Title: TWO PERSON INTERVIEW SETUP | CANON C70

So we did that up there and that's just because the light stand is getting in the shot we wanted the light sent out and then our lanterns
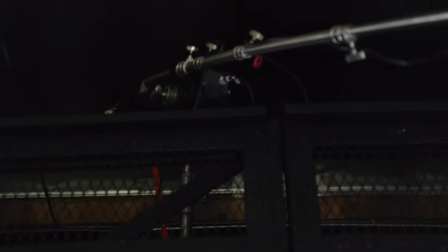coming from if you just zoom in up top that's called a menace arm up there and what that is is just a big old arm similar to like a mini max but it's basically so you can boom your light way in from way out of the shot and then we've got our other hair light up
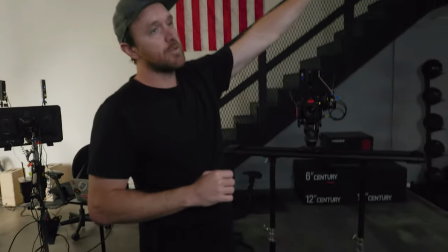here hair light slash cross key light which is another aperture 300d and that's through a 36 inch dome one other thing that we
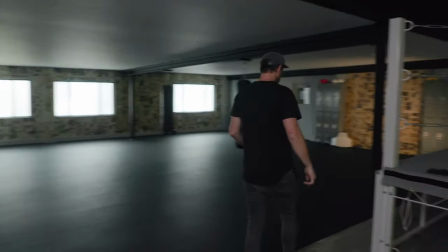haven't talked a ton about on the channel, let me come on over here, is backlights.
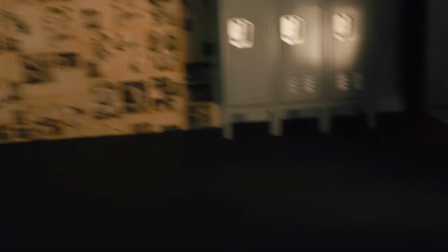So oftentimes with backlights, if you have a gaffer and you have somebody else to help you with your stuff, it's a way you can add color contrast to your scene. So the scene is basically all daylight, and what I wanted to do was add some color on the cool end of the spectrum and the warm end of the spectrum.
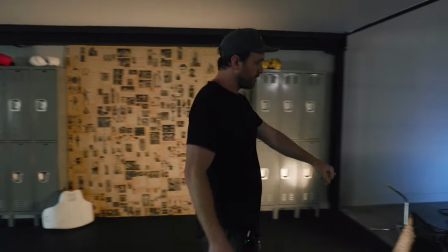So these are Novas right here, Aputure Novas.
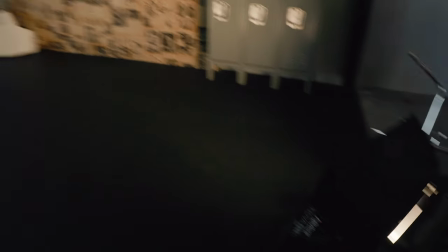This guy's just kicking some warm spill into this sort of like vintage poster setup up over here it's kind of cool I like it warms it up
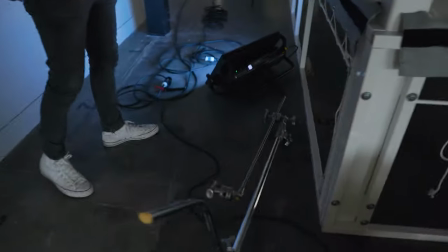and then on the opposite side we've got this one's actually a light panel is Gemini 2x1 it's just putting a nice blue on the wall so
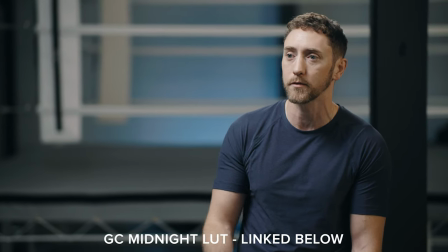you'll see in the the single shots which I'll put on screen right now basically what it does is just create some color contrast and separation on the face generally for
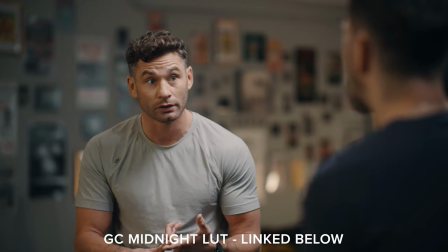most of the shots what I'm looking for is color contrast so like cool and warm I'm looking for depth and separation from the background, and I'm looking for contrast for you want basically stuff that's in the highlight section and then stuff that's in the shadow section. You don't want it generally, I would say you don't, I don't generally like it when it's basically all just like one color wash. Now finally, the last section of, I guess we didn't want to talk about the key. I guess we can talk about the key.
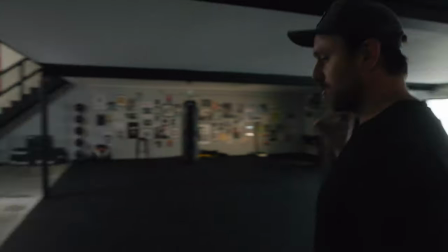Let's do that, then we'll go back to the windows.
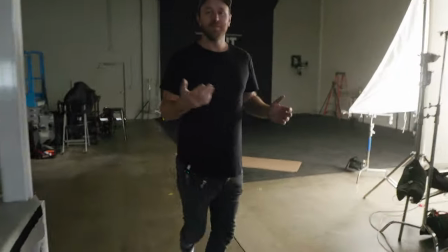Jumping over to our key, Sorry, well it's not really the key. This is our fill light, but this is just an eight by frame.
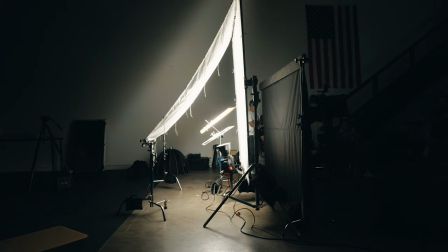This is a big complicated way to do it. It was already built, so this is why.
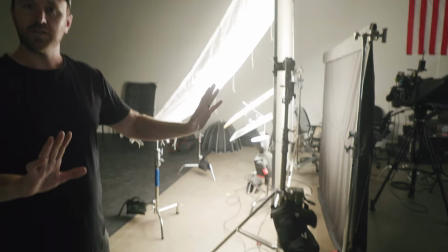All this is doing is giving a little bit of fill to the front of our subjects, and I'll off on that in the edit to show you what that does.
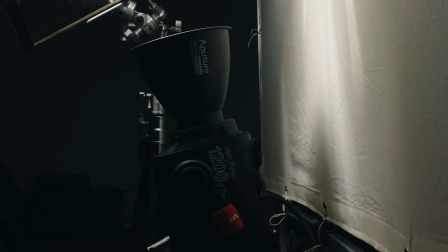But basically it's an aperture 1200D at like literally 2%. Punch through some gel, which is warming it up a bit.
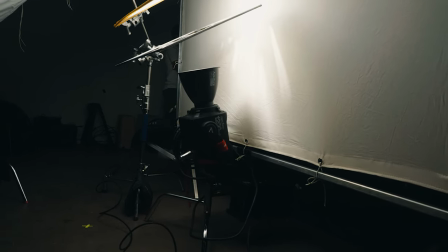Punch through some diffusion. Punch through some ultra bounce right here.
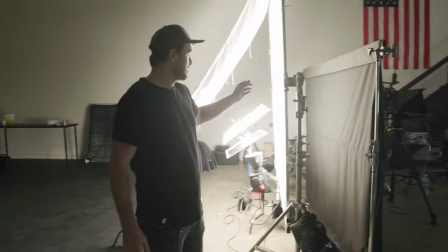through 8x8 of muslin, which is basically just like thick grid cloth.
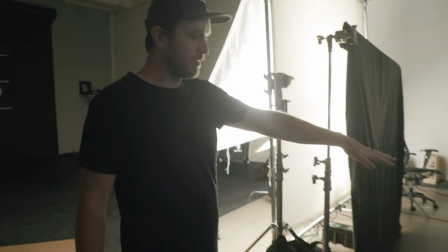And then right here, it was spilling too much on the floor, so we skirted it off.
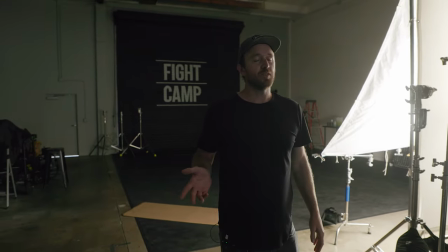So it's just, again, probably the most complicated way. You could just add a little bit of fill light.
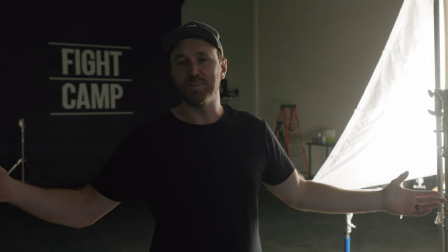I don't know that I would do it again that way if I were to do it, but it is what it is. So last section is over here.
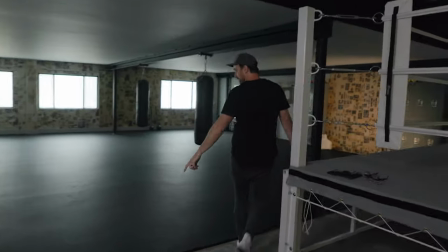Talking about the windows, we're going to go around because we don't want to put a bunch of footsteps there.
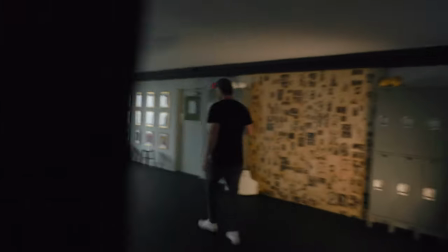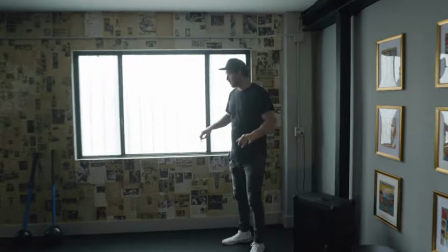Last section of the setup is we have these windows and I don't know if it'll pick up on camera you can actually kind of see what we did is we ND'd these windows.
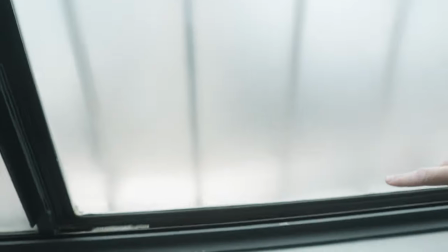Can you kind of see where it's a little bit brighter on that section and then a little bit darker up here?
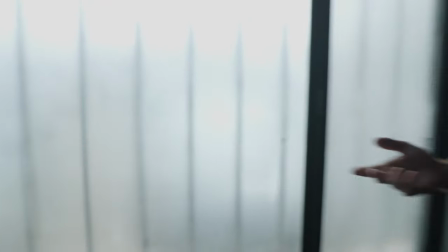I think it's either two stops or three stops of ND and all it is is like you guys have seen like a car window tint basically. Same thing. It's just these big rolls of like tint basically and they make it a different like two stops, three stops, four stops. And what I want to do with that is knock down the exposure of these windows. So it's not like radically overexposed. So it's literally like more like, yeah, sure. It's, it's still very much at the brightest part of your waveform, but it's not, it doesn't look like nuclear. Like you shot on like a Canon 5D from 1994. Like it looks more like, oh, okay. Basically gives your camera like two more stops of exposure in the highlights because you're knocking down the highlights two stops.
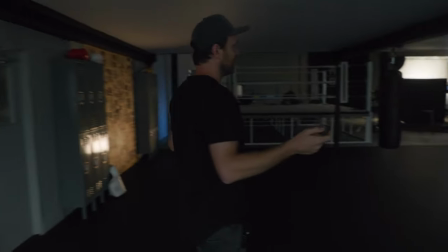So let's see. I think that's it. If you have any questions, drop them in the comments. Hopefully you like this video. If you like this kind of content, consider hitting that subscribe button. We'll see you in the next one.